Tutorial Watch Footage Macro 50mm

Ma veniamo alla parte più importante,
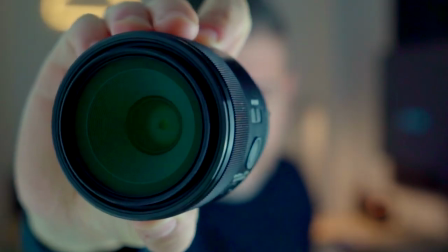245s
ossia quella dell'obiettivo in questo caso un obiettivo macro 50 mm sony che ci dà la possibilità di lavorare veramente ma veramente vicino al nostro soggetto e allo stesso tempo di poter
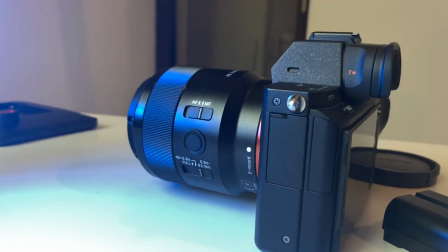257s
allargare l'immagine avere un fuoco completamente diverso questo tipo di obiettivo ti dà la possibilità di mettere a fuoco anche a 7 cm di distanza da un oggetto ma non facciamoci mancare niente andiamo a vedere un altro strumento per fare dei lavori particolari come questo, ossia un dolly motorizzato. Questo giocattolino da meno di 90 euro in rete ti dà la possibilità di fare dei movimenti molto precisi in spostamento con una macchina fotografica, una gopro o anche un cellulare. Il funzionamento è molto semplice, è ricaricabile e ti dà la possibilità di andare avanti o indietro comandato anche con un piccolo telecomando.
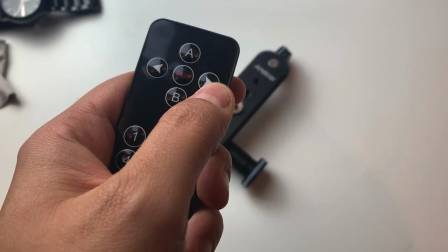294s
A 1 a 5 velocità ti dà la possibilità di effettuare degli slide sulla scena ti dà la possibilità anche di curvare proprio perché puoi cambiare
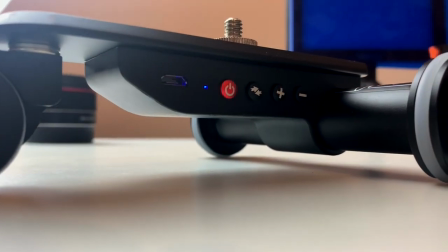303s
la rotellina dare una direzione e fare effettuare un cerchio preciso alla tua macchina fotografica completamente in automatico. Possiamo finalmente iniziare a fare delle prove di ripresa.
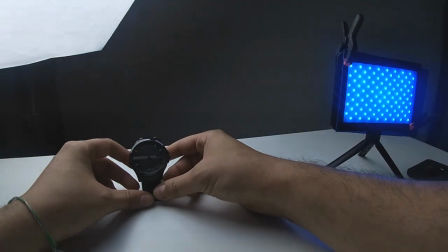315s
Il consiglio è di avere già in testa l'idea finale di quello che si vuole rappresentare con questo video.
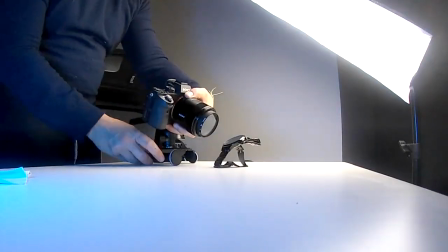322s
La comunicazione è importante anche attraverso il cambio delle immagini quindi partire ad
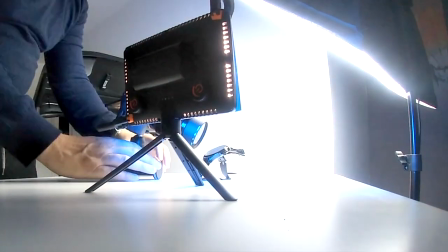326s
esempio da un'immagine lontana e una ravvicinata alternarne o partire da qualcosa di molto più ravvicinato per far capire subito il dettaglio il mio consiglio è di fare molte riprese diverse da vicino da meno vicino dove si va a far
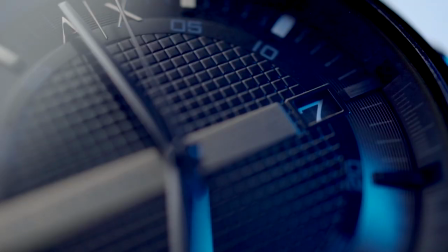341s
vedere delle sfaccettature diverse magari della stessa lancetta dell'orologio alla fine stiamo parlando di un orologio e pertanto non si può raccontare così tanto di un oggetto così piccolo se non lo si va a vedere veramente da vicino come puoi notare la scelta di una seconda luce blu è proprio volta all'obiettivo
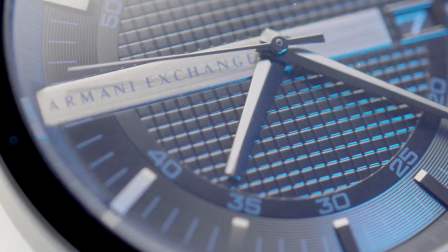358s
di dare una seconda facciata ad ogni oggetto all'interno di quel quadrante fa riflettere in modo efficiente
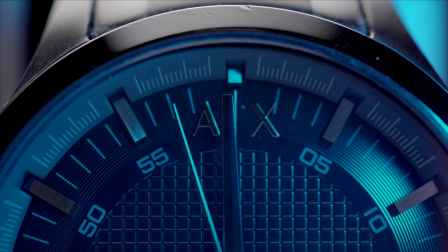364s
tutto quello che con un'unica luce sopra non si sarebbe riusciti a far vedere gli
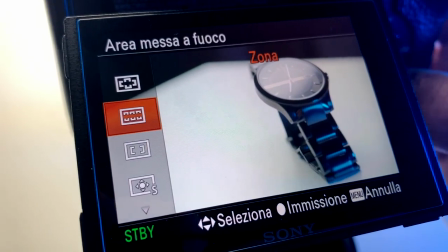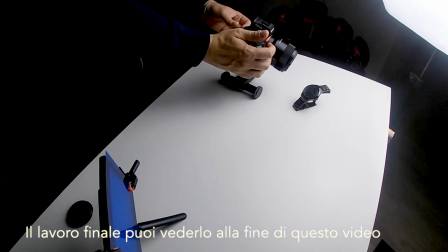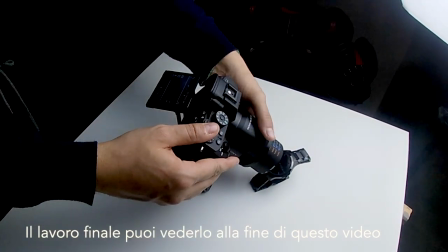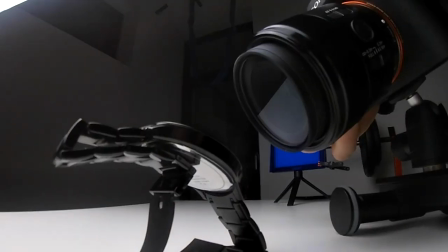effetti del movimento e la dinamicità della luce è ovviamente tutto manuale
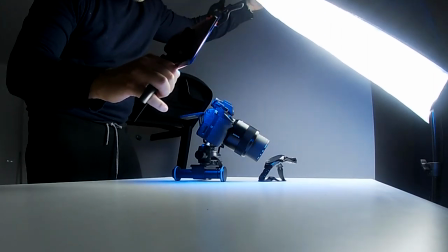428s
ecco perché ti invito sempre a sperimentare dei movimenti manuali della luce stessa
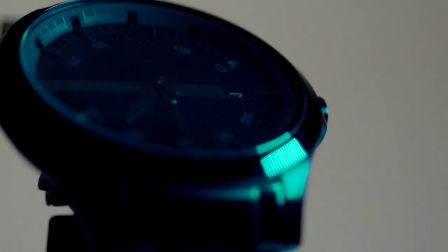433s
puoi muovere il faro led blu in questo caso o puoi fare dei movimenti rapidi
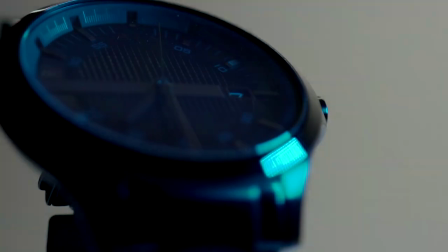438s
o più lenti con il softbox che illumina la scena da sopra il risultato sarà sempre interessante a questo punto non ci rimane altro che scegliere una base musicale quella che ho scelto io l'ho scelta perché mi sembrava più in linea con quello che realmente potrebbe essere uno spot di questa marca di orologi.